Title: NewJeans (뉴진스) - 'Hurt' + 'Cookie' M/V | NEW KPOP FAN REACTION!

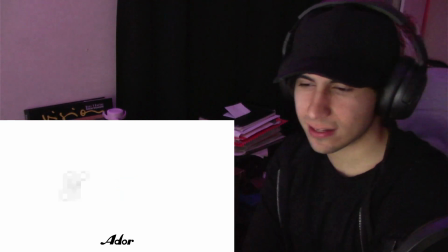Oh, and it feels so... Oh, that's it? Oh my god.
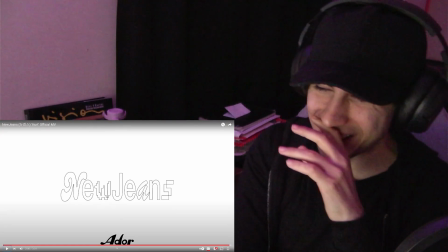Yeah, we're going to watch that again Okay
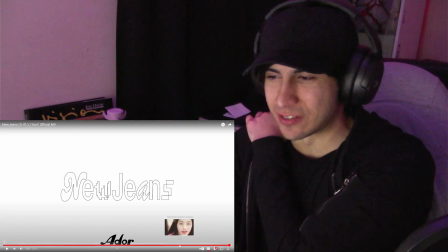So first than anything the video is really really interesting this because I thought they were going to kind of like change
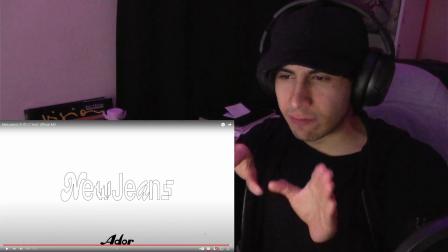a little bit the pace of the video towards the end but the video kind of like stays the same which is really really interesting
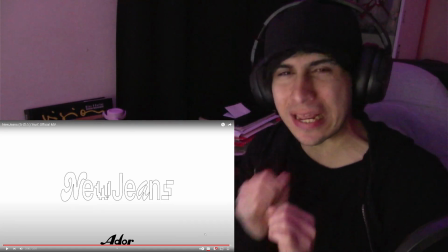because it has this kind of like really intimate feeling of like a homemade
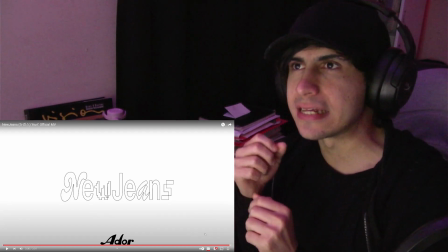video that you're doing for someone or that it's kind of like reminiscing of
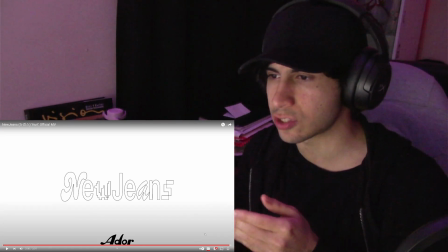something like just taking some homemade tapes
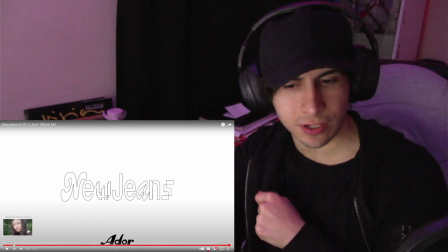to do like a music video so yeah it's really interesting how they made the video let's watch it again
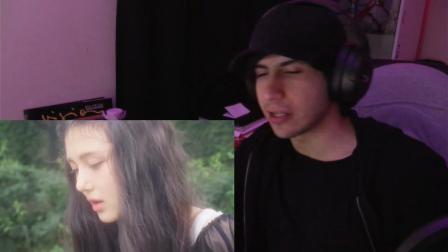and i'm going to talk a little bit more because the song is so chill it feels kind of like um i
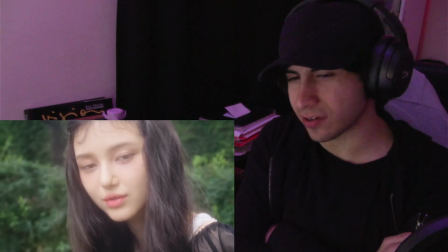don't know what comparison can i do to this type of music
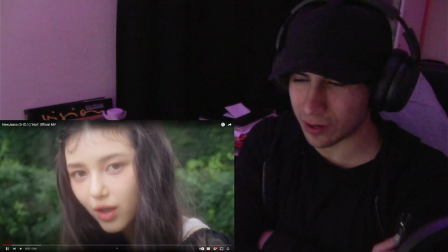man i love how the that effect on the water there and
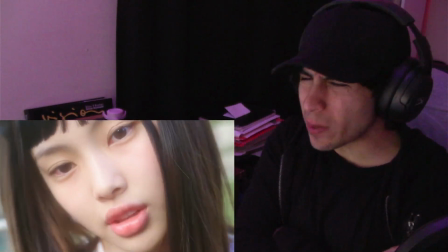the video has so much bloom
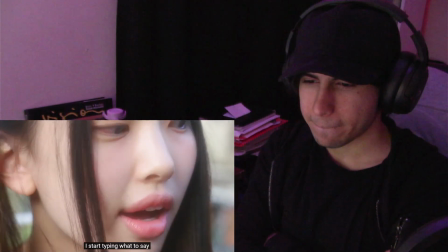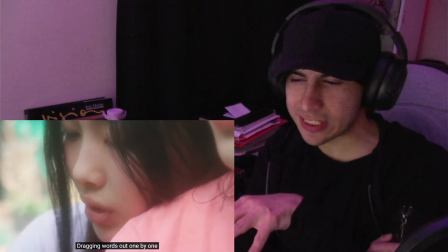but i love it because it gives this kind of like nostalgic and at the same time kind of like ethereal feel to the video
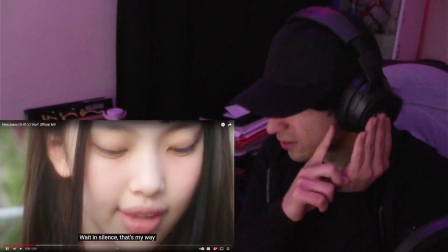those backing vocals here that's
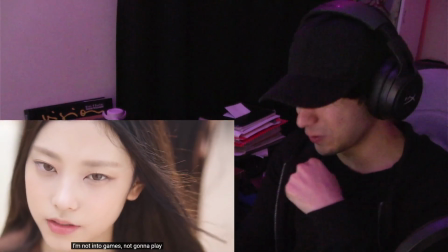beautiful again again here
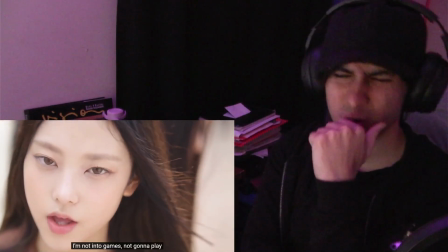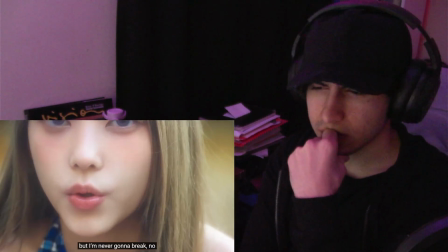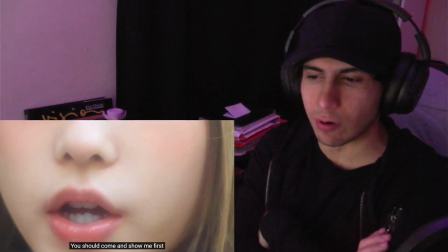so something else you guys told me on the comments that they are like really really young i don't remember how you i think they were like 16
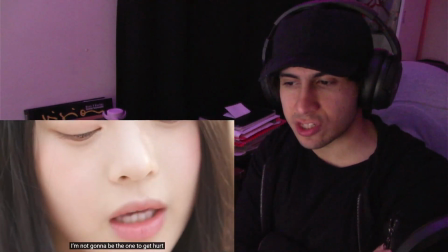and 18 or something like that which is crazy because their voices are so good it's
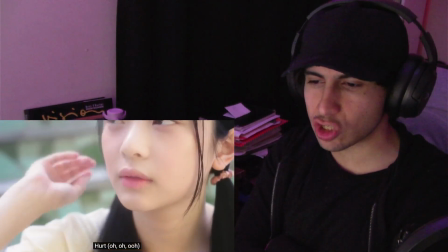kind of like the same thing that with baby monster like so young but so talented and
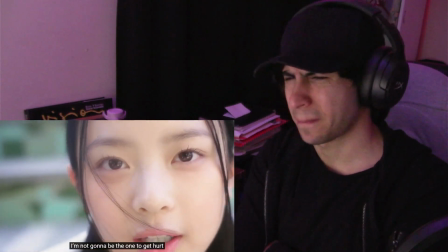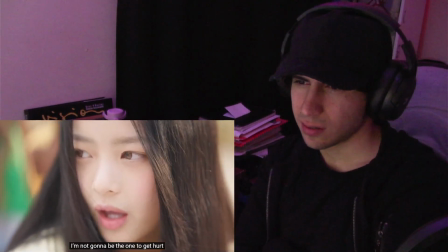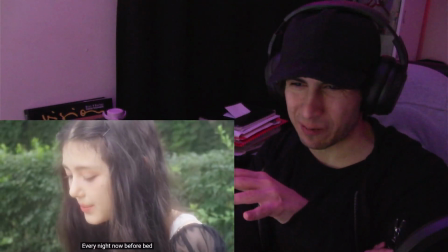I love how most of the time they are not looking at the camera it's
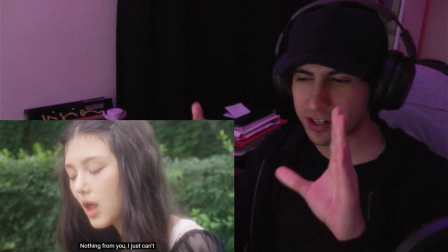like we are someone like here she's looking at the camera but it feels like we are someone filming them like a like a friend or
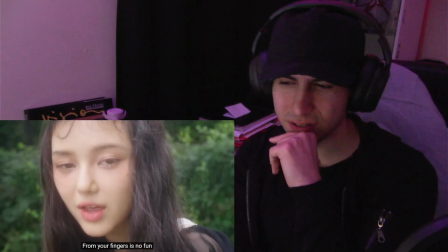like a love interest or something oh
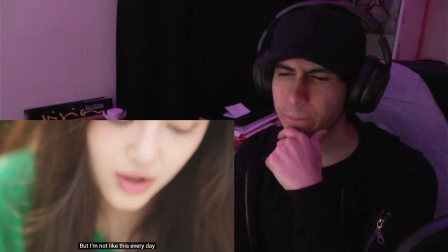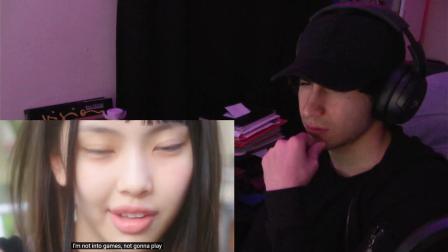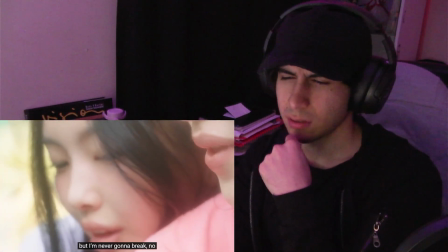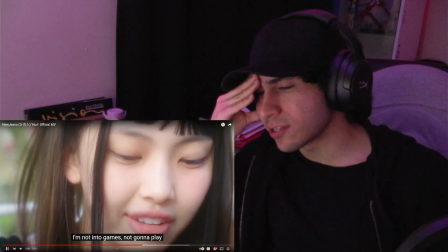my god i love the vocals in the back i love the vocals in the back here they
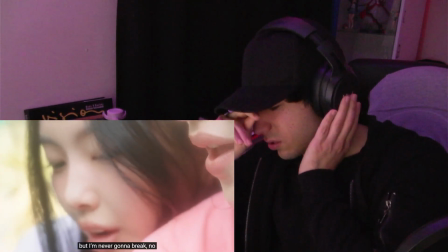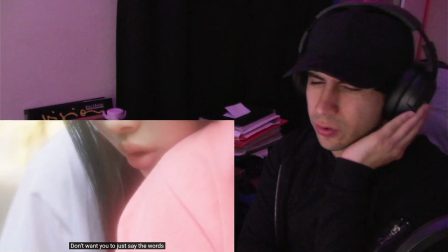are so good
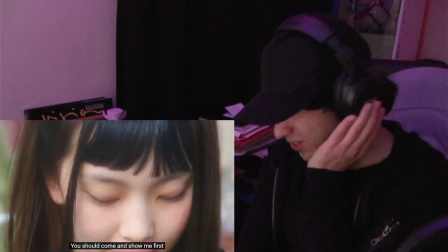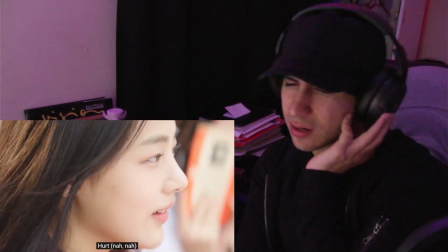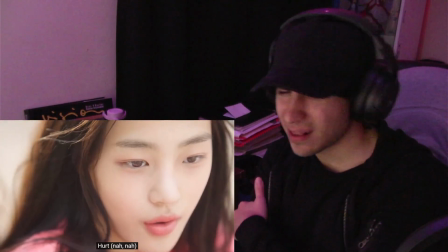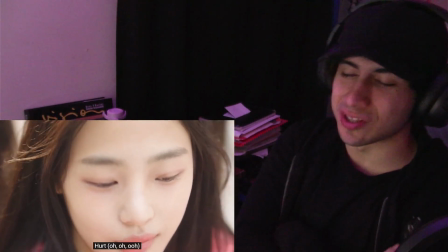man i just want to enjoy the song and
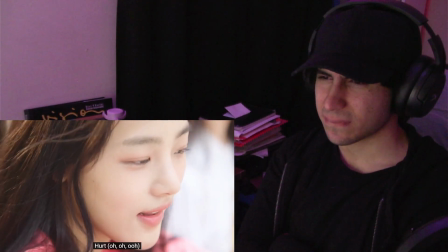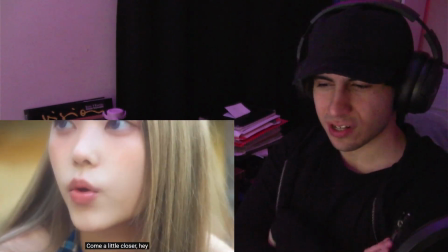i love those kind of like jazzy drums it goes perfect to this type of song
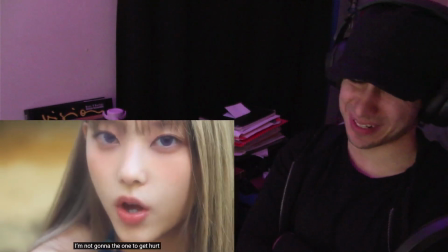oh and